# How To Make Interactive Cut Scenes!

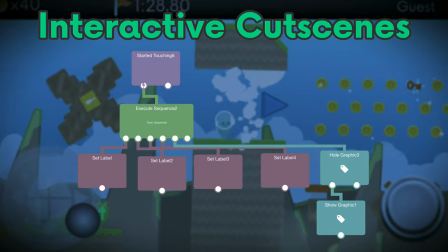4:07 Though, every time it is executed, only one of its nodes will execute behaviors below.
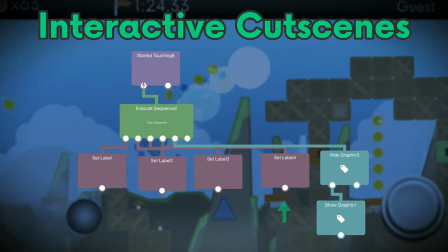4:12 It will keep executing the next one until it reaches the end and resets.
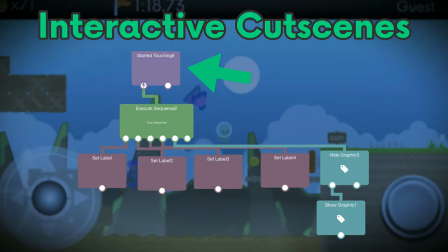4:16 You can have it be executed by a touch behavior, so every time you touch something, one of these behaviors is executed.
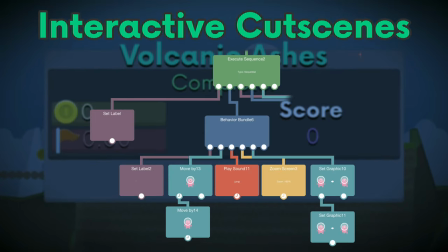4:23 If you want multiple behaviors to be executed each time, use the Behavior Bundle Behavior.
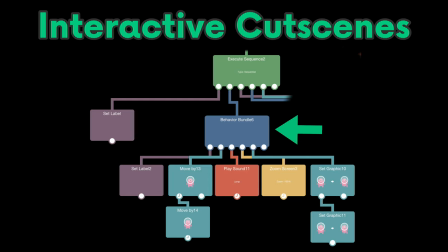4:28 It serves as a placeholder behavior to execute other behaviors, with the added bonus of forcefully executing behaviors from left to right.
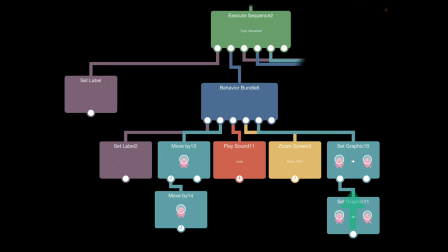4:36 Normally, Hyperped executes in whatever order it thinks it is best, but with a Behavior Bundle, you can forcefully execute behaviors from left to right.
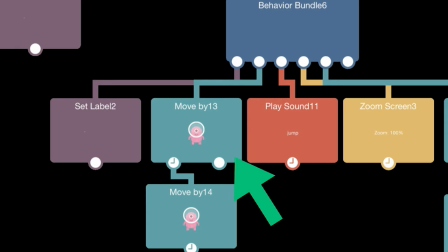4:46 No, this one first, this one, and then this one. For my cutscene, I made a simple dialog box.
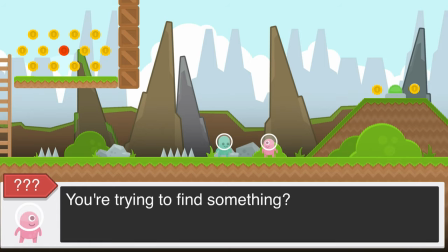4:53 Whenever the player taps, it will move to the next part. Now, there's so many possibilities with what you can make of Hyperpad,
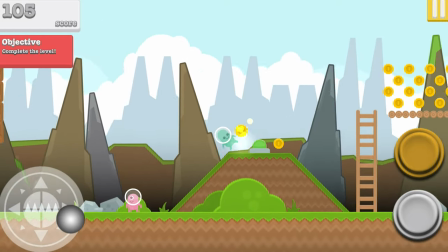5:02 and I can only offer so many tips to make your cutscenes feel awesome.
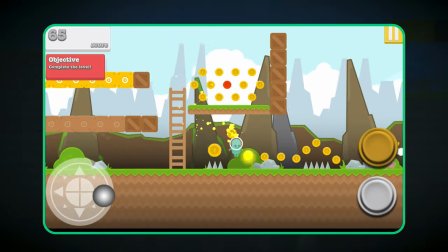5:09 Experiment with motion tweens. Different transitions can give a different feel for a cutscene.
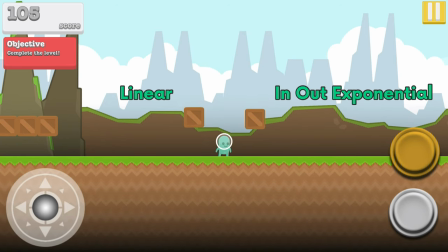5:15 Linear is lame, I mean pretty standard, so spice it up with different motion tweens.
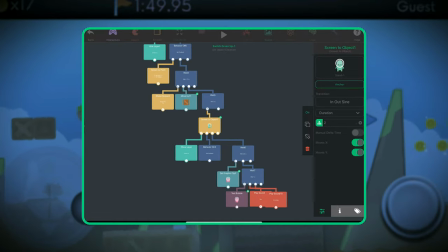5:21 Motion tweens are found in transform behaviors or screen behaviors, in any behavior where an object moves or where the screen moves.
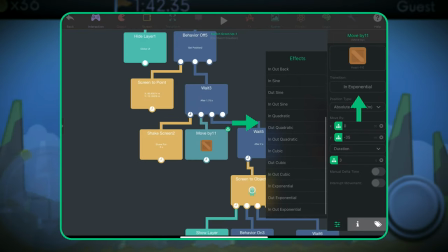5:29 You can just tap on it and a whole list of auto motion tweens will pop up and you can choose whichever one you want.
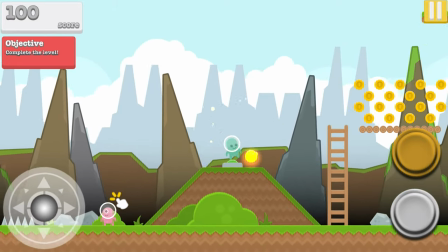5:38 Use black bars. You can have black bars move from the top and bottom of the screen to signify a cutscene.
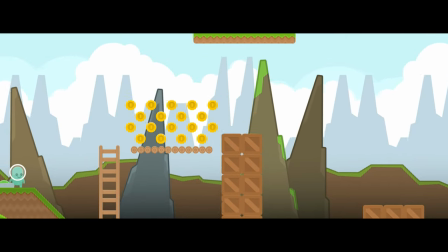5:45 This also makes your scene more dramatic.
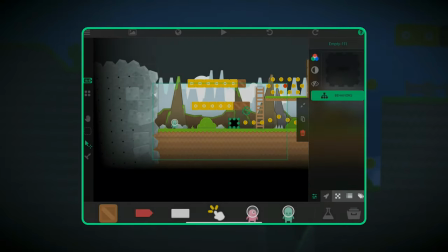5:48 To make it work for all aspect ratios, set the anchor of the bars to the edge of the screen and toggle on relative position.
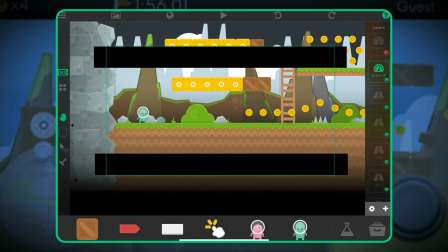5:55 Yay! Oh, also, make sure these objects are in the scene or the global UI layer.
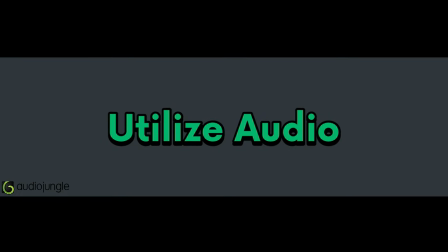6:01 Utilize audio.
Audio jungle.
That's not what I meant, but okay.
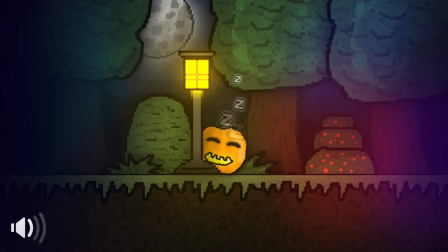6:06 Audio can really spice up a cutscene, whether it's some background ambience or even some music a quiet cutscene wouldn't be really interesting to players
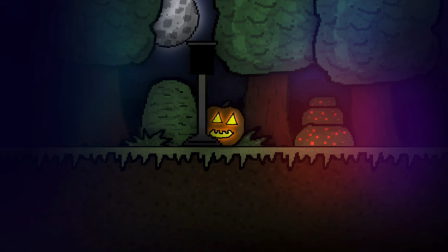6:15 use gradients now this is optional it depends on the style of your game what it looks like and stuff
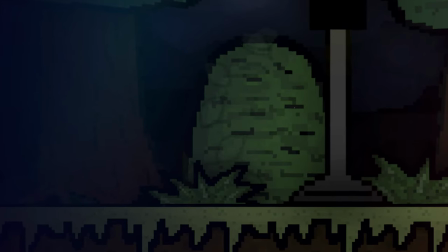6:24 but gradients can make for some cool effects like lighting which can make you see more eye catching to the players animate
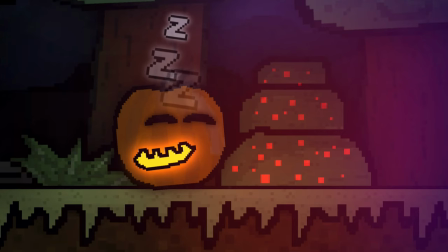6:34 your objects now this is the hardest one in the list try animating your characters limb by limb.
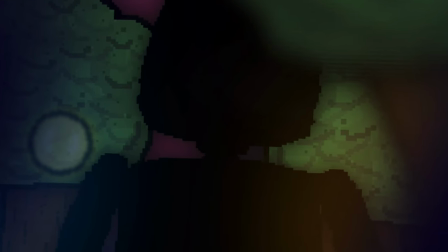6:41 Facial expressions and movement really makes your cutscenes stand out.
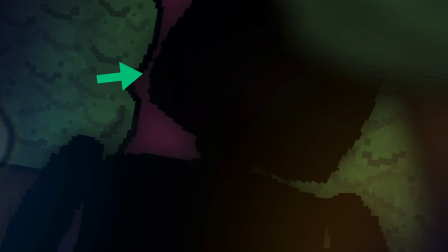6:46 This can take a lot of trial and error getting the exact results you want, but it's worth the amazing cinematic masterpiece that you will have.
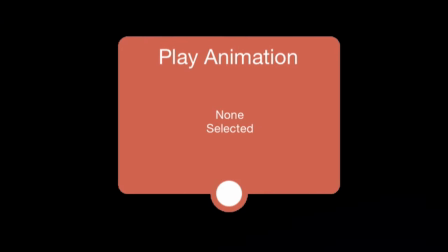6:54 You could also use the play animation behavior for frame by frame animation.
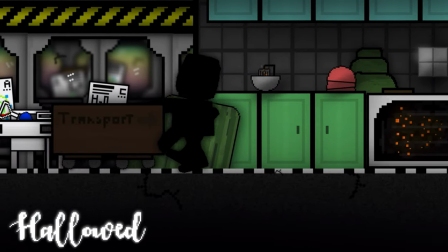6:59 Now you have your amazing cutscenes and your next step is to show the world the awesome work you have created.
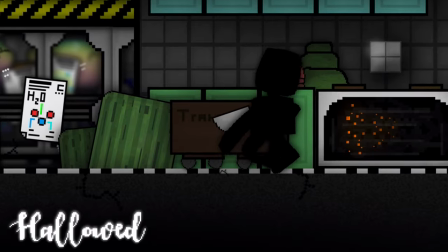7:07 Now that's pretty much all have about cutscenes. I was fairly vague about this topic because there's so many ways that you can
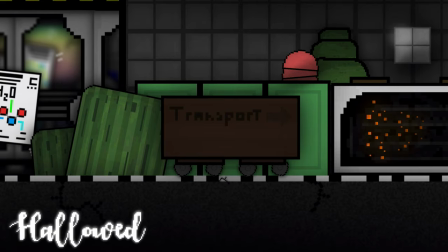7:15 make and put cutscenes together and I don't want to restrict anyone to making the exact
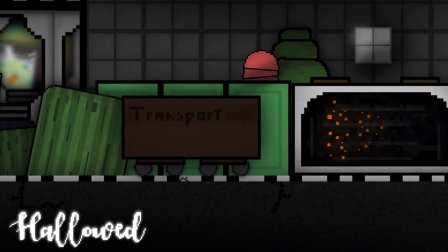7:20 same template because that would be boring and that's just not fun because you don't have as much freedom.
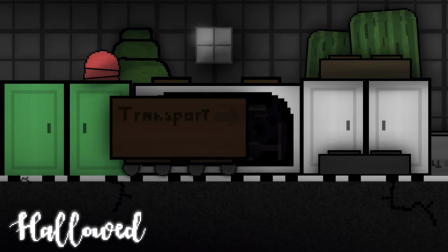7:25 So I will leave it up to you guys to interpret what you want to do with your project and how you want to create it and put it all together.
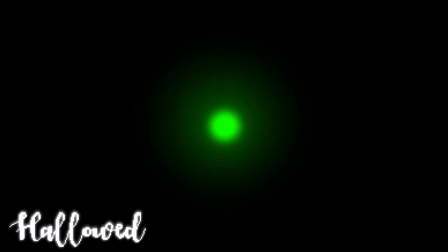7:32 Please do anything you want. It's up to you because it's your project and you can be creative about it. Please, have fun!
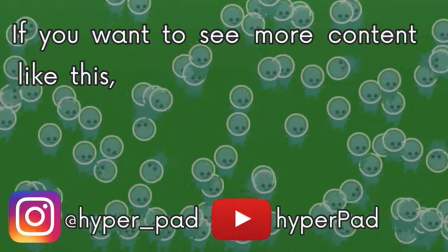7:42 That will be all for this video. If you want to see more content like this, please consider following our Instagram and subscribing to our YouTube channel.
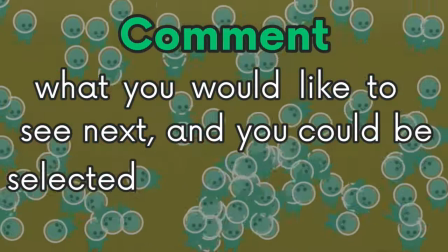7:50 Comment what you would like to see next and you could be selected for the next video. See you later!